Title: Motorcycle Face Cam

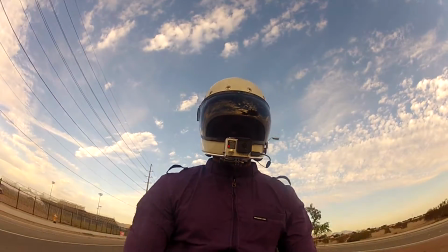0:00 All right, let's sync these two up for post-production now.
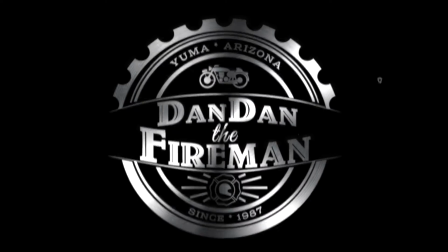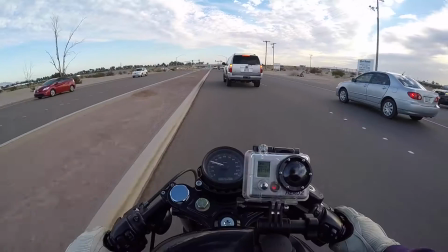0:11 I'm going to rip my haircut, but might as well a little vlog about it I've been messing around in post-production, you know Final Cut Pro and and
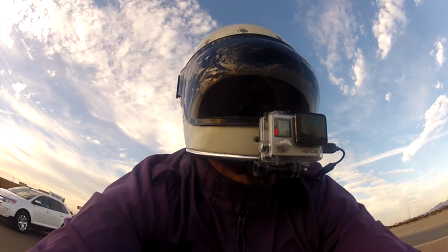0:19 I think I found something I kind of like and it's copying or not copying but emulating the
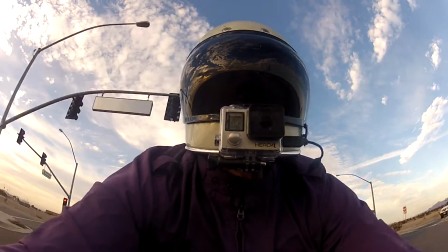0:26 gamer videos And by gamer, I mean like C-Nanners and Mr. Sark.
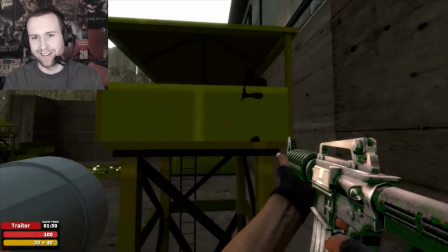0:32 I've been watching them for quite a while now months and months and months And I'm gonna stop here
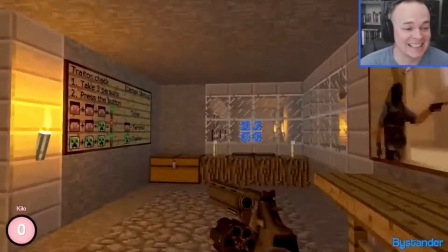0:39 Months and months and months and what they do is they have a web camera first person not first person but they have a
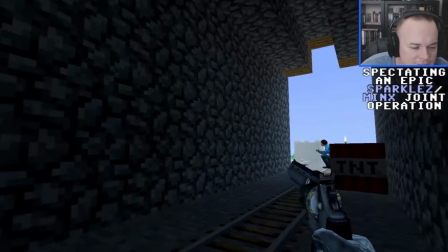0:46 Camera in their face basically when they when they uh when they've game and everything and they do their live streams and and whatnot
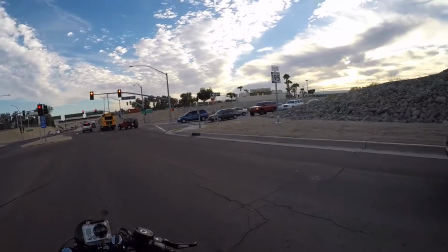0:53 and It's up in the corner top corner whatever corner They feel like putting it in for that for that type of game because you know if you put it in
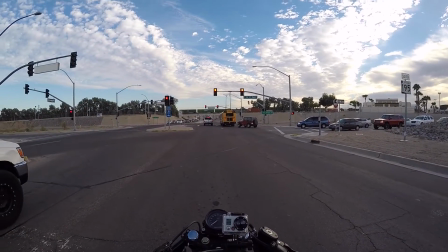0:59 some other corners that It blocks the UI for the viewers
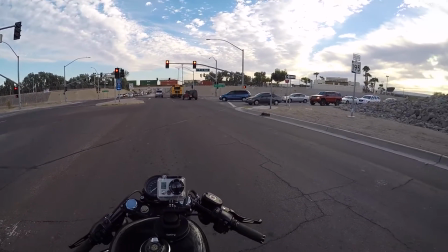1:04 But I've been watching their YouTube videos and then and about half the time I am watching their face because their
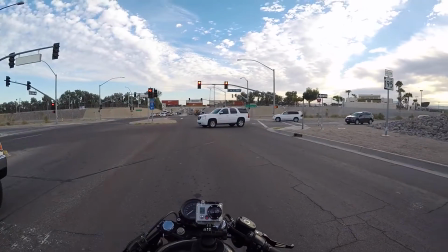1:11 facial expressions are really funny and and the gameplay is fun too but I don't play any of those games and I hardly
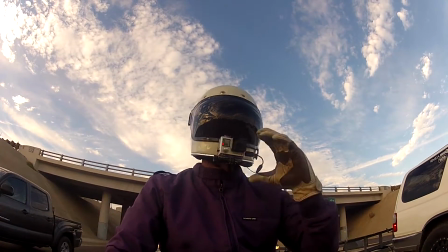1:18 ever play any games I just find it entertaining but their facial expressions are really cool and really funny and kind of bring a huge element to that type
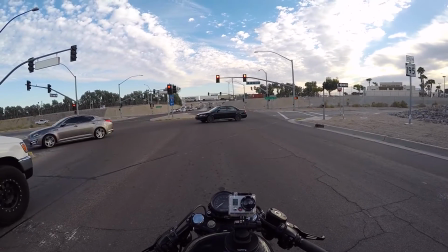1:27 of video I'm thinking about bringing it to motor vlogging you know I haven't seen any motor vloggers do that I've seen a few motor vloggers
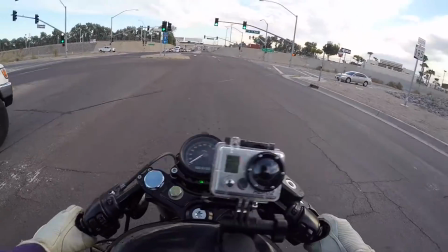1:35 have multiple cameras
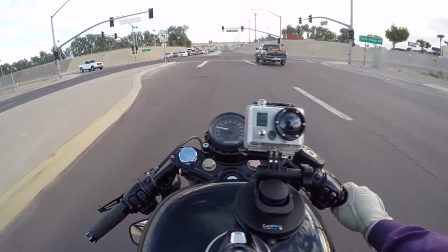1:37 and I like to call this the interview camera you know the GoPro Hero 2 that I have right here but what
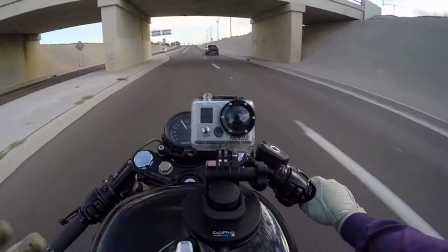1:45 I've been seeing they just do quick cuts to it you know cut to my face cut to the camera that's my face cut to the camera and that's all
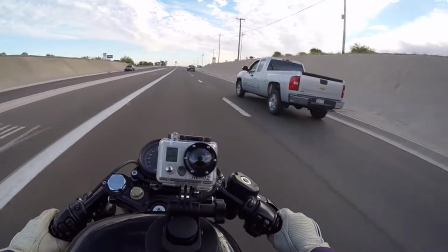1:53 I've seen
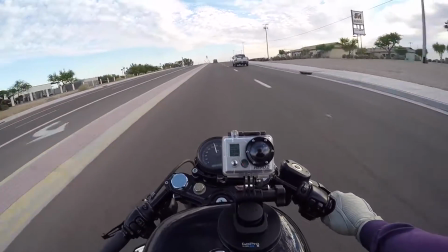1:56 and I kind of want to bring the other one now there's why I'm this is a test motorblogging and the reason why I'm
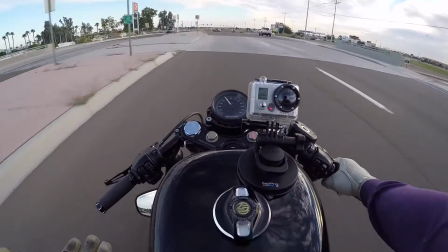2:03 doing this is I want to get your input you know does this does it look okay i mean i can have it i think in post-production i'm
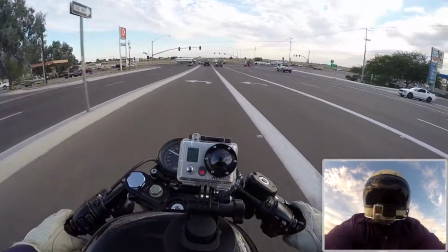2:10 gonna have it right here you know right where my right hand is brake throttle
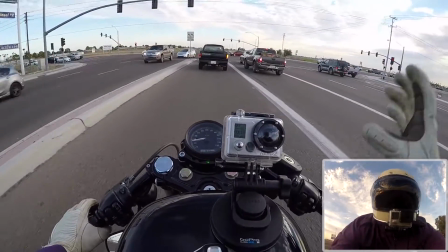2:15 everything um i can also have it up here you know i
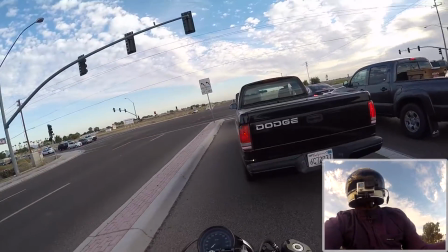2:20 can have it over here and over here it doesn't matter i think i am
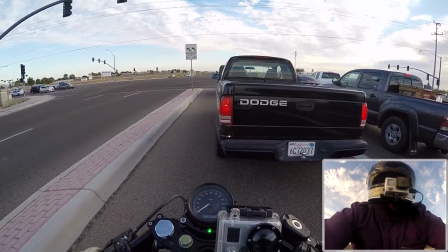2:25 gonna have it about right here now a big thing is when i
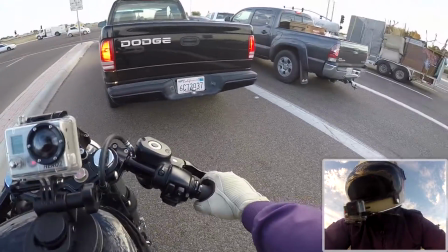2:30 was watching some footage i put two and two together before i even made this before i started talking about it um is this gopro hero 2 is
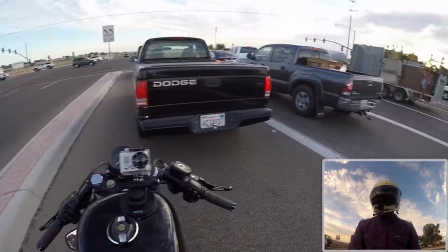2:39 kind of taken away from the aesthetics of the bike during the actual moto vlog and do you guys mind i mean do you think it'd be
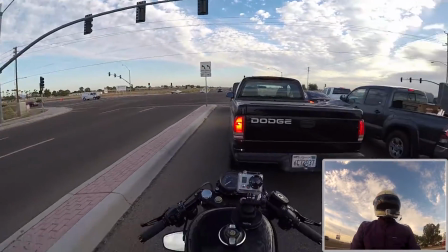2:47 a bad idea to what's up fire truck be a bad idea to have the hero 2 right there and it's kind of blocking some of the
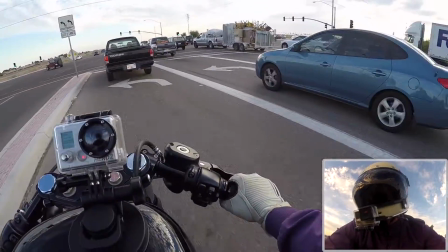2:53 view it's taking up some real estate on the screen do you think that's a bad idea i don't know i just think it's kind of cool um
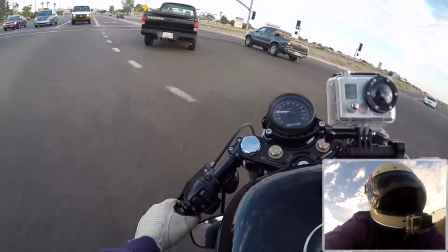3:00 obviously you're not going to see my face because i have my smoke
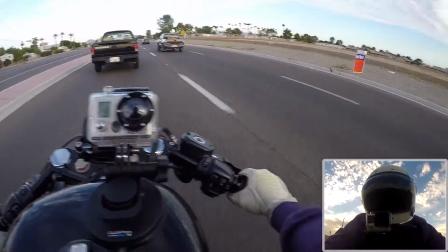3:05 shield on but the days that i have my clear shield maybe
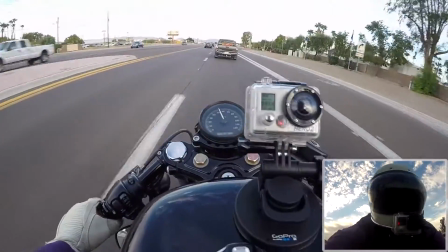3:10 you can see me but do you guys really want to see my face i mean it just makes me have to be animate more uh during my rides you
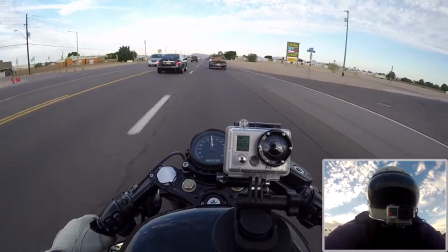3:19 know it's if i have this because it'd be kind of boring and kind of detract from the actual motor vlog if this thing's always on
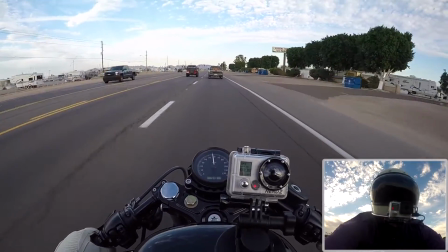3:25 and it's always in the corner and i'm just sitting here like i am right now and i could be just sitting back i could do some stupid stuff
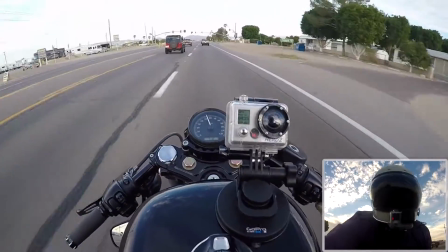3:32 if you guys really want I don't know what do you guys think
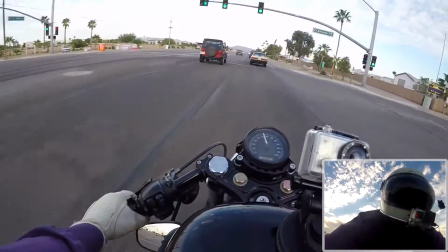3:36 tell me what you guys think I really want to know just
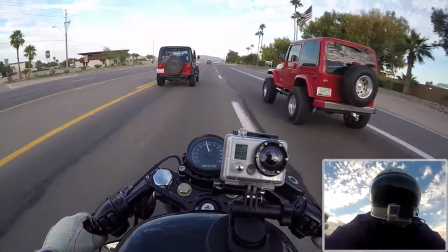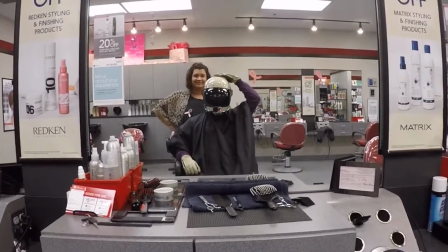3:50 a little off the top okay